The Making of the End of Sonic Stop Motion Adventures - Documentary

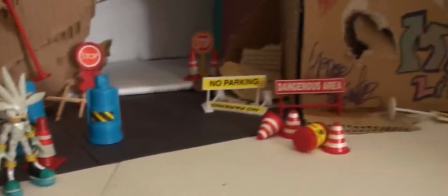[8:35]
Shooting the big fight in the abandoned city began on December 7th,
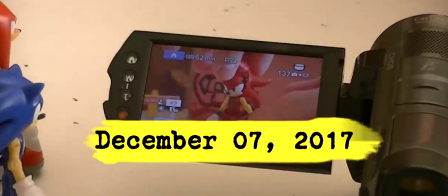[8:40]
2017, and didn't conclude until April 21st, 2018.
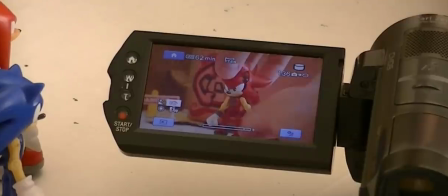[8:44]
Granted, I wasn't shooting every day, and sometimes home repairs delayed it altogether,
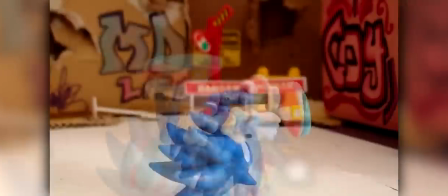[8:50]
but the fact of the matter is that over half of episode 26 takes place here,
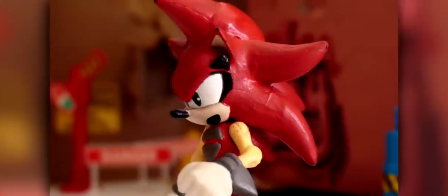[8:55]
much of it consisting of combat that was very time-consuming to shoot.
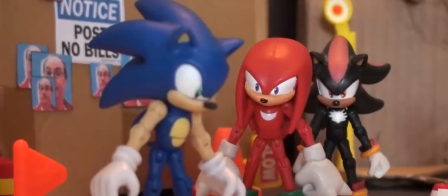[8:59]
Speaking of the fight, this scene was rewritten the most out of the last two episodes,
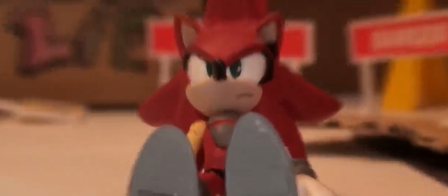[9:04]
and I think holds the record for how many times I've rewritten fight choreography.
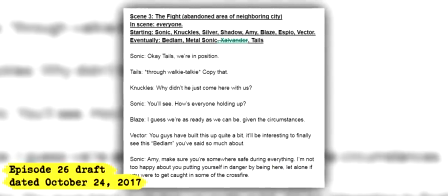[9:09]
In early drafts, several additional characters joined the fight against Bedlam, including Blaze,
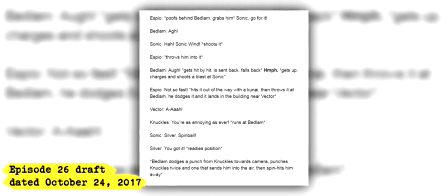[9:15]
the Radniks, the Chaotix, and Zalvendor was even going to jump in just like Metal Sonic.
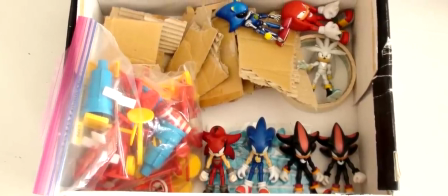[9:20]
I think I realized it was too much and I didn't feel up for animating all those characters to begin with,
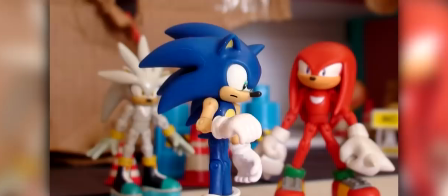[9:26]
so I kept it lighter and even addressed this in the episode.
The entire point of this is to prove that we're worthy of the Emeralds.
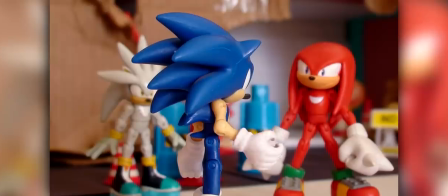[9:33] If it takes getting a bunch of reinforcements to do that, then it kind of defeats the purpose. This might be my favorite set that I've ever made.
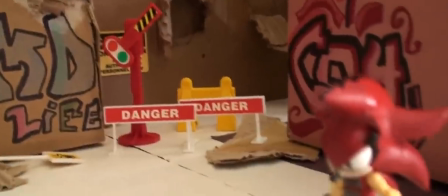[9:41]
I was going for a cross between an abandoned city and an unfinished construction site, with the buildings torn up and warning signs placed all over.
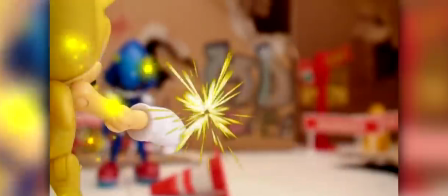[9:50]
Some buildings got an added level of dimension, especially the one that Bedlam gets knocked into,
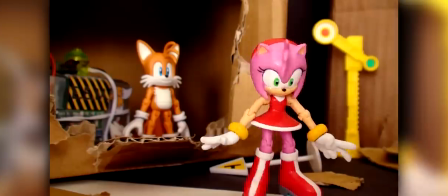[9:55]
and the one that Supersonic explodes from, which also features an upper level that some of the fight takes place on.
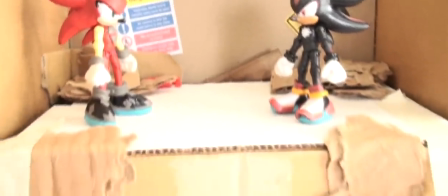[10:02]
Shooting with Bedlam and Shadow up there involved moving and isolating that individual building,
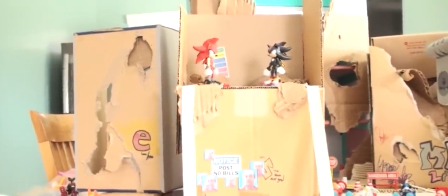[10:08]
and anchoring it down with tape so it would stay still while shooting. The largest building in the background was made from a big cardboard display.
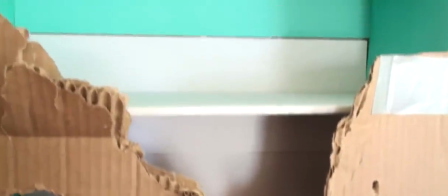[10:16]
I slapped more cardboard to the front, making it seem like an incomplete building with the different floors intact on the inside.
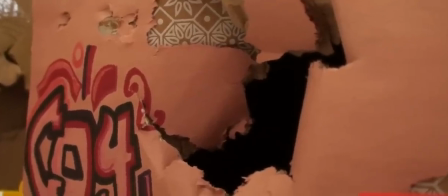[10:24]
Since it was a one-time set, I didn't really mind destroying it throughout shooting, with characters slamming through buildings or hitting walls and leaving damage behind.
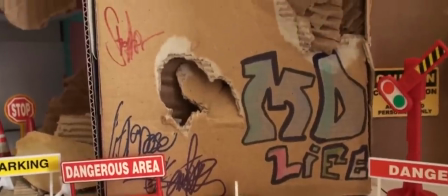[10:33]
To make them not look completely drab, I drew and colored graffiti street art on some of the buildings.
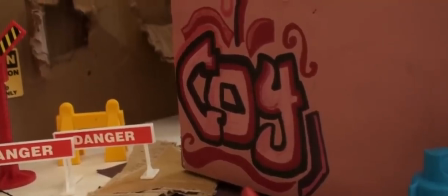[10:40]
I figured if this was a real abandoned spot, taggers would have probably been all over it at this point.
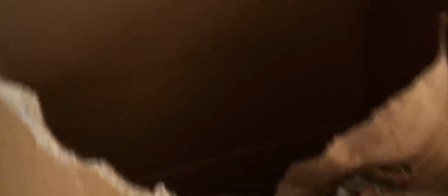[10:46]
Not only was it my favorite set, but also one of the largest and most complex.
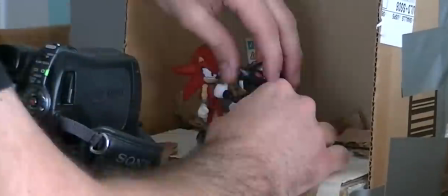[10:52]
Whenever possible, I would keep this thing up for multiple days at a time,
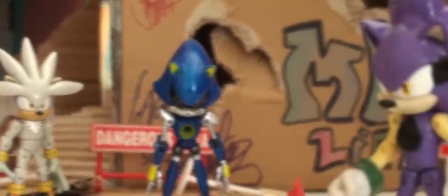[10:56]
and when I would take it down, I'd snap several pictures to be able to match continuity in the future.
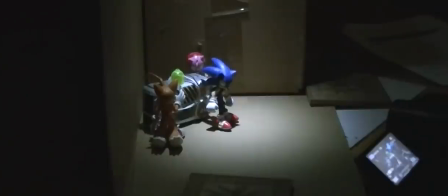[11:02]
The offshoot with Sonic, Tails, and Amy inside the building was shot on its own,
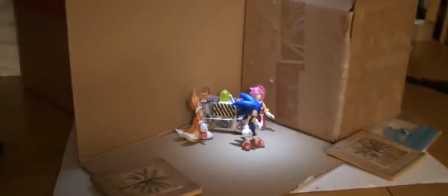[11:07]
with practically just a corner of cardboard to represent the inside walls, and a flashlight dangling above for lighting.
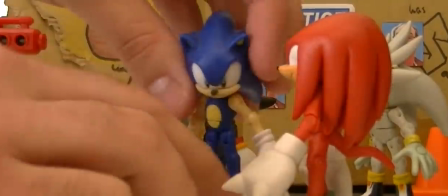[11:16]
Shooting as a whole is something that usually takes several hours at a time, and I typically only stop when my natural lighting is beginning to fade.
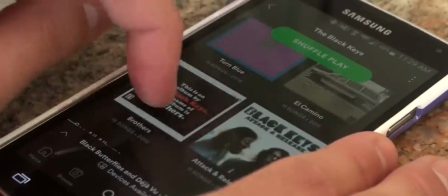[11:24]
Because of this, I'm almost always listening to music, so silence doesn't drive me insane.
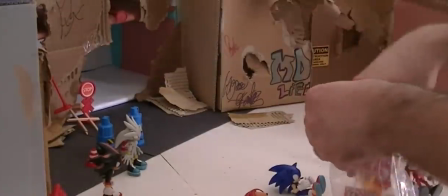[11:31]
Packing up all the sets when I finish is no small feat either.
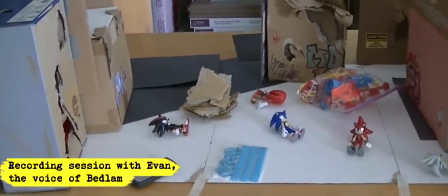[11:37]
I mean, you don't have to go, like, crazy over the top or anything, but it's like, it is a yelly line.
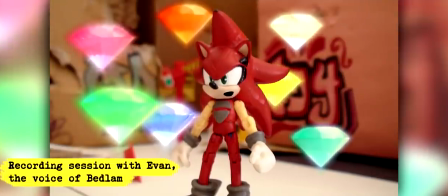[11:42]
Yeah, I understand. I should, like, technically, I should have the training to keep myself safe in this situation.
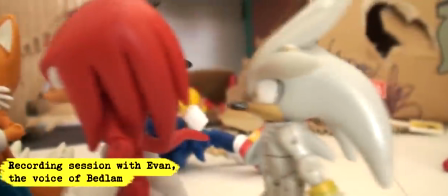[11:49]
This time I'm sitting. I wonder, this is like a weird actor thing, but I wonder when I watch the episode if I'm going to know when I started sitting.
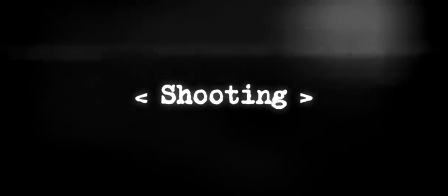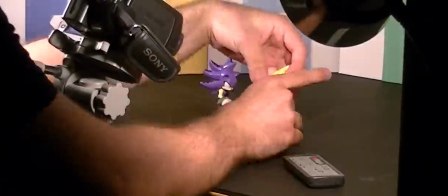[12:03]
My desired appearance for the moderator dimension was a combination of otherworldly and simplistic.
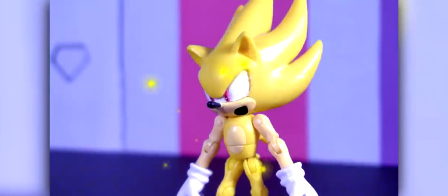[12:10]
Early on, I had the idea of making it completely white, but decided against it as it probably would have looked too boring.
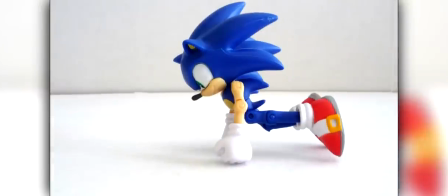[12:17]
Not to mention I did something very similar back in episode 18.
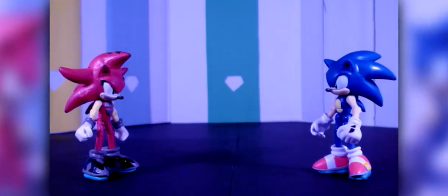[12:21]
I came up with what is seen in the final product, with two large display boards making up the walls, which vaguely resemble the shape of a Chaos Emerald.
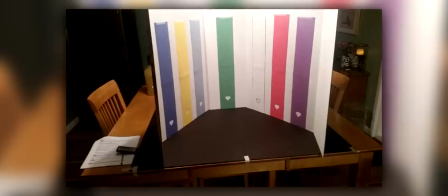[12:30]
The colored pillars were added in order to relate it to the Chaos Emeralds themselves,
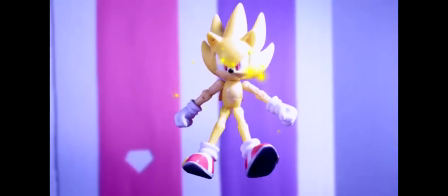[12:35]
with spots cut out in each one, almost implying that the emeralds were forged from them.
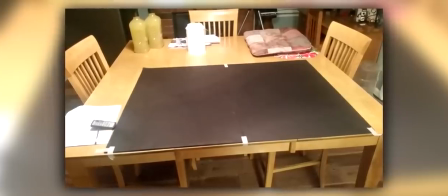[12:40]
Underneath, I used a black floor in order to differentiate it from normal scenes taking place on Earth,
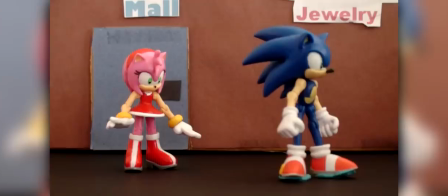[12:46]
since, after episode 19, I rarely ever used black floors.
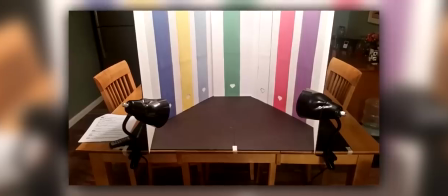[12:50]
I also used lamps to achieve a different look than normal, which meant I could shoot at night and for much longer than I did in the abandoned city.
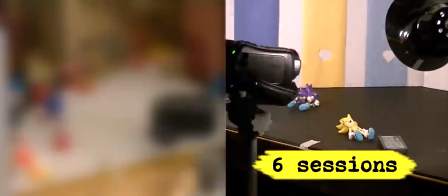[12:59]
It only took me 6 sessions to shoot everything in the moderator dimension,
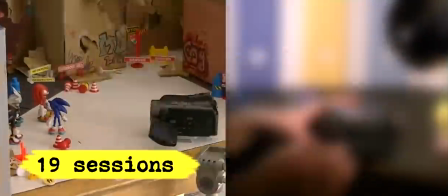[13:03]
compared to the 19 sessions it took me to capture the entire main scene in episode 26.
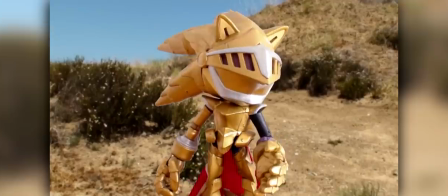[13:11]
Initially, I had planned to set the Zalvendor cutaway in another part of town,
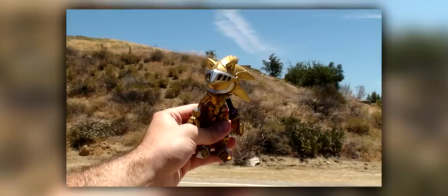[13:16]
but ended up choosing to do a real-life background environment for the very first time.
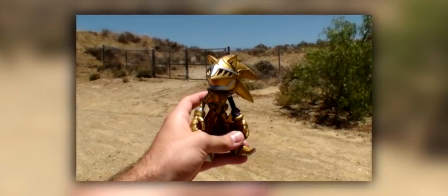[13:22]
It makes him seem like more of a nomad that way, removed from anything ever seen in the show.
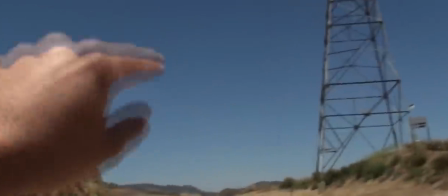[13:27]
The actual environment is in the mountains just a few minutes from my house, right around where I filmed a few videos before.
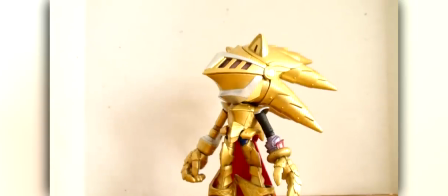[13:35]
I tried to match lighting and make it look as seamless as I could.
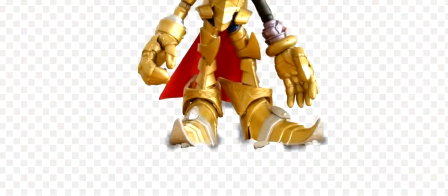[13:39]
For the shot showing just his feet, I added layering and a very slight shadow underneath in an attempt to give it more dimension.
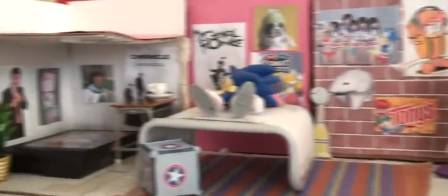[13:47]
Shooting in Sonic's house has always been simple, and that extends to its final appearance.
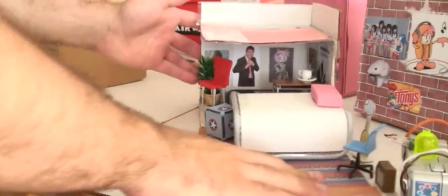[13:52]
The main piece that has the bed is all one unit, so whenever I need a different angle, I was able to turn it with ease.
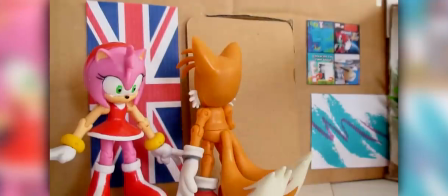[13:59]
In all shots with the door, this piece was turned a different direction than normal.
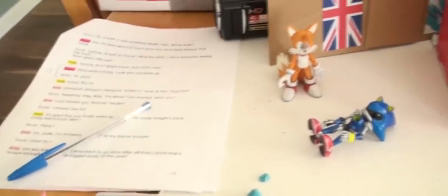[14:04]
Speaking of the door, it does actually open and close,
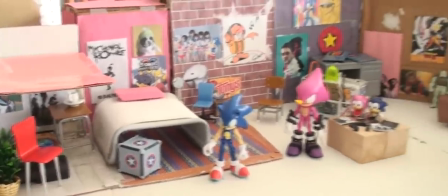[14:08]
but getting individual frames of it doing so can be pretty tricky since it doesn't stay in position.
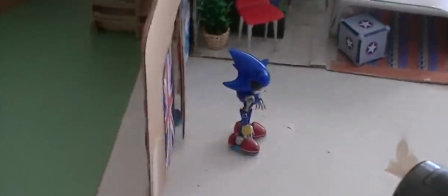[14:14]
My workaround was just to use a little ball of putty to hold it in place.
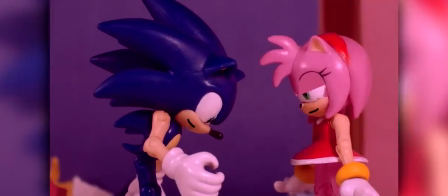[14:20]
The party at Amy's house is split between 3 sets: exterior, interior, and balcony.
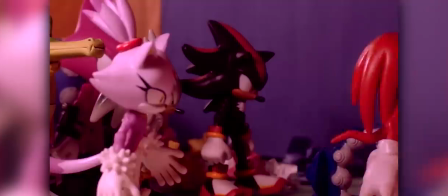[14:27]
Where everyone convenes outside was based on the exterior in episodes 14 and 15.
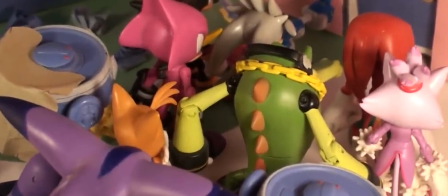[14:33]
However, I made modifications to account for how many figures would be there, and made new flowers for the little garden.
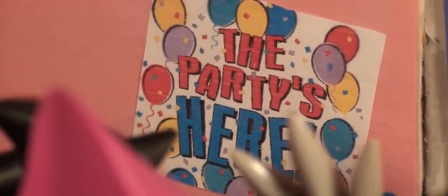[14:40]
Similar to the in-building offshoot in 26, this is a great example of a corner set,
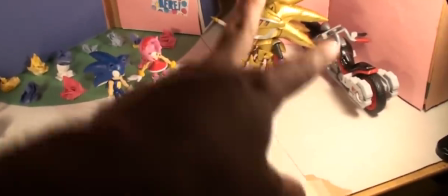[14:46]
with no structures existing outside of what is essential and seen on camera, which here is just two walls,
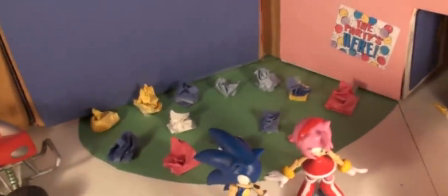[14:54]
making a corner where the garden is.
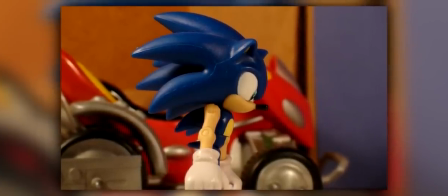[14:56]
Some of the characters' vehicles are very briefly shown, as I thought it added a little bit of depth, implying they had driven to Amy's house.
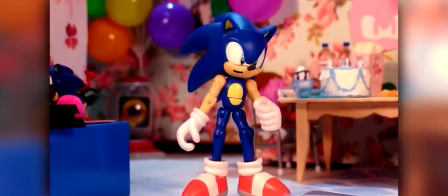[15:04]
The upstairs interior is the set I wanted to go all out with.
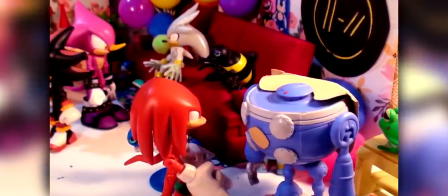[15:08]
Not only was it a party, but it was one of the last things seen in the series, so if there was ever a time to splurge, it was now.
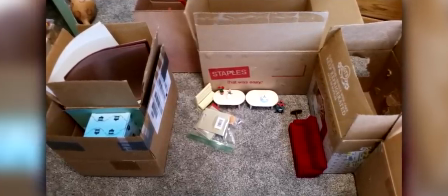[15:16]
Most of the props, like a vast majority of the food, the tables, flowers,
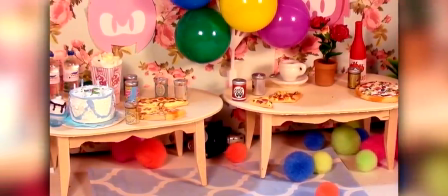[15:21]
and the couch, were all purchased specifically for this scene alone.
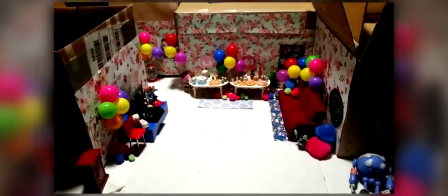[15:26]
I found that balloon cake toppers worked really well as, well, balloons,
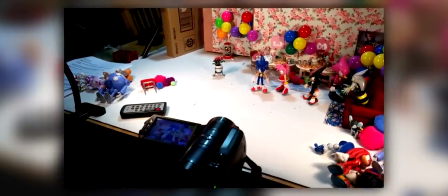[15:31]
and I also threw a bunch of pom-poms everywhere to further cement the look of a party.
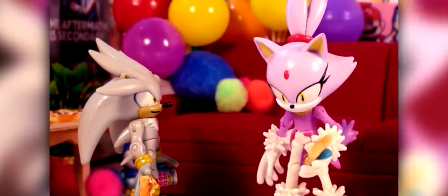[15:36]
After all, I needed something after trying and failing to include streamers and paper chains.
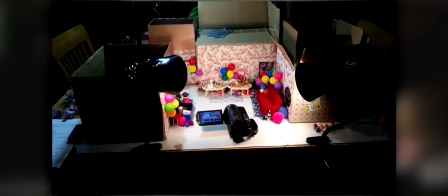[15:42]
Similarly, I had intended for all the characters to be wearing party hats, but couldn't cut them to make them look quite right.
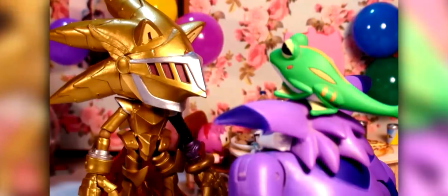[15:50]
I even wrote and recorded a line mentioning it before removing this aspect altogether.
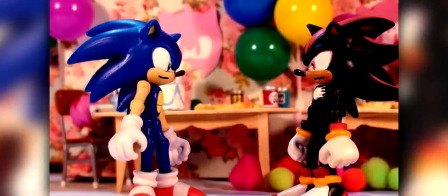[15:55] Oh, what's up, Shadow? I like your hat.
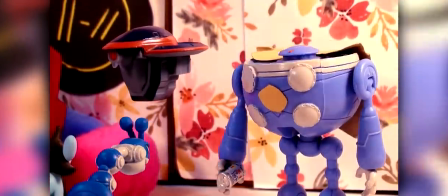[15:58]
The party was lit with my two usual lamps, in addition to a more professional, stand-up light with an umbrella pointed downward.
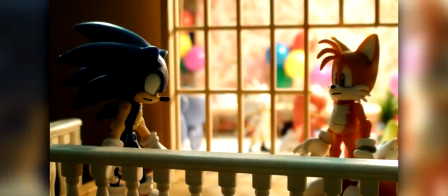[16:06]
Before I had even started writing the last two episodes, I knew that the last scene of the show was going to be Sonic and Tails on the balcony,
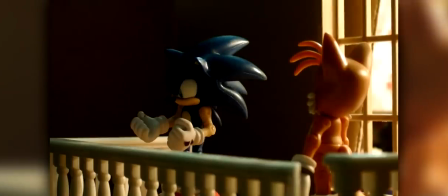[16:15]
and I had a very specific idea in mind of how I wanted it to look.
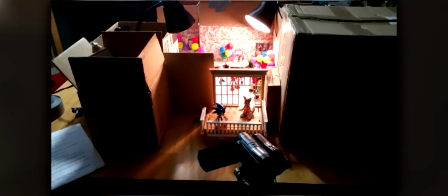[16:20]
Matching that came down to finding the right balcony piece, and thankfully I didn't have to look for very long.
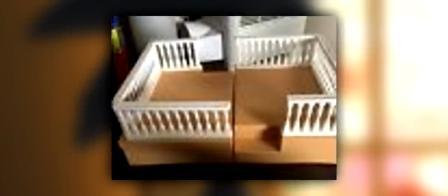[16:26]
An eBay user listed a custom-made Fisher-Price balcony for cheap,
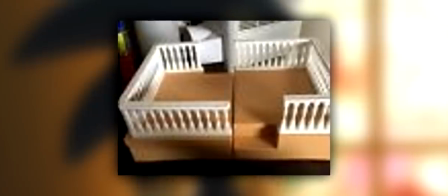[16:31]
which I jumped on in early October of 2017, before I had even completed writing on episode 26.